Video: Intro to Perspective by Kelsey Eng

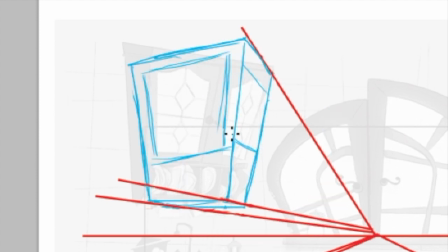[20:34]
I know the scene is very abstract and wonky, but even wonky scenes adhere to a perspective grid because if it's an animation, the characters seem to be able to move around in the space. So just shifting the cabinet the other way should work.
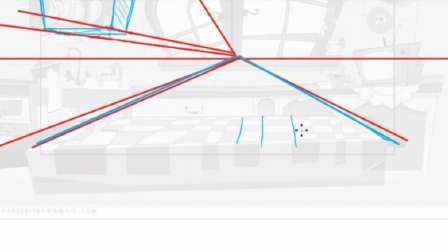[20:48]
And then I just wanted to point out something great that Carlos did in his design. The tablecloth. I love how the outer edges go back to the perspective point, but the inside checkers of the tablecloth they all kind of do their own wonky thing and for
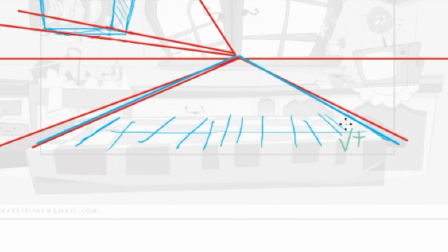[21:02]
me that works really well because as long as the outline of the object goes back into the space to a certain extent you have
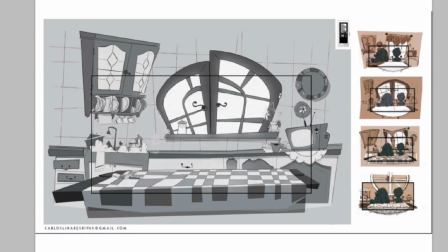[21:09]
a bit of freedom to play around with the interior shapes of the object so just great design choice on that and and keep an eye out for carlos's graduation
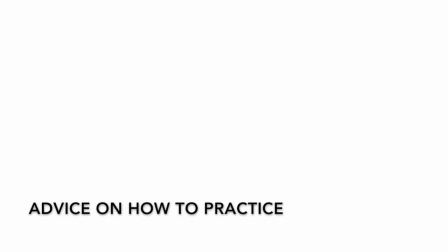[21:17]
film it looks great and i can't wait till he releases it and i just want to emphasize that practice makes perfect perspective isn't going
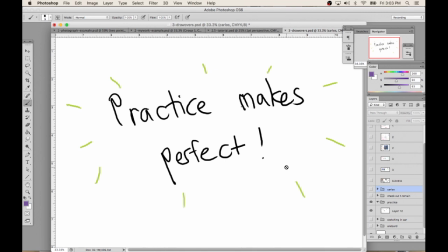[21:26]
to come immediately but if you keep studying it will get better and better and you'll be able to tell when things you draw are off and you don't need to draw grids all the time but just you know for the first maybe 50 or 30 layout drawings they'll help you understand what you're
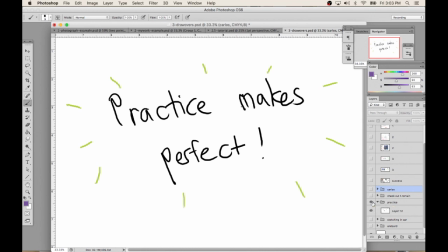[21:41]
doing wrong and you'll be able to fix your mistakes yourself which is great because sometimes it's hard to find people to look over your work.
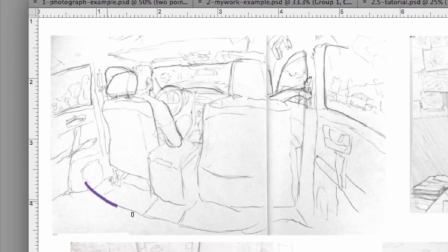[21:47]
Not only can you sketch in Photoshop but you can also do perspective drawings in the car or in the office when you have a chance,
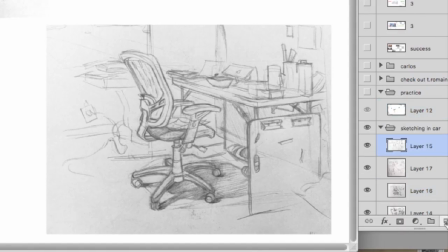[21:55]
but when I was learning perspective I would just take out my sketchbook and study when I had some free time,
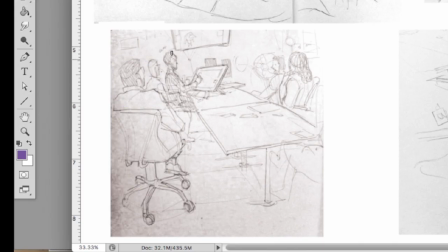[21:59]
and over here I was just like, honestly I was at a meeting at work and I was just sketching in the background. You know, just practicing it again and again is really good.
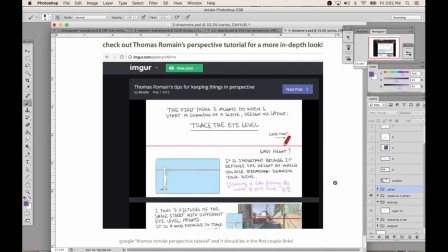[22:08]
So I just wanted to recommend another drawing tutorial by a guy who knows perspective so much better than me. Thomas Romaine is a painter and a drawer. He kind of does everything.
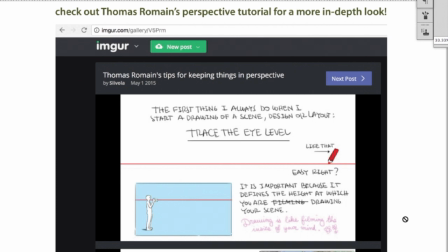[22:21]
He works in Japan as in Japanese animation studios and he wrote a really great 21 image plus tutorial about perspective and you should totally check it out.
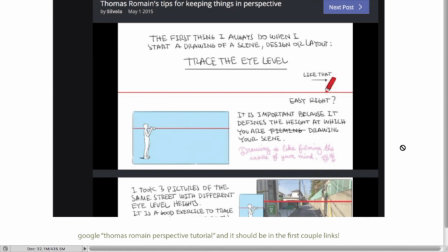[22:31]
If you just google Thomas Romaine perspective tutorial it should be in the first couple of links.
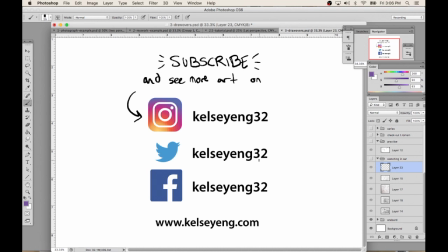[22:35]
I hope you enjoyed this tutorial and I hope it encourages you to practice perspective. Check out my art on Instagram and subscribe to my YouTube channel to see more videos. Thanks for watching!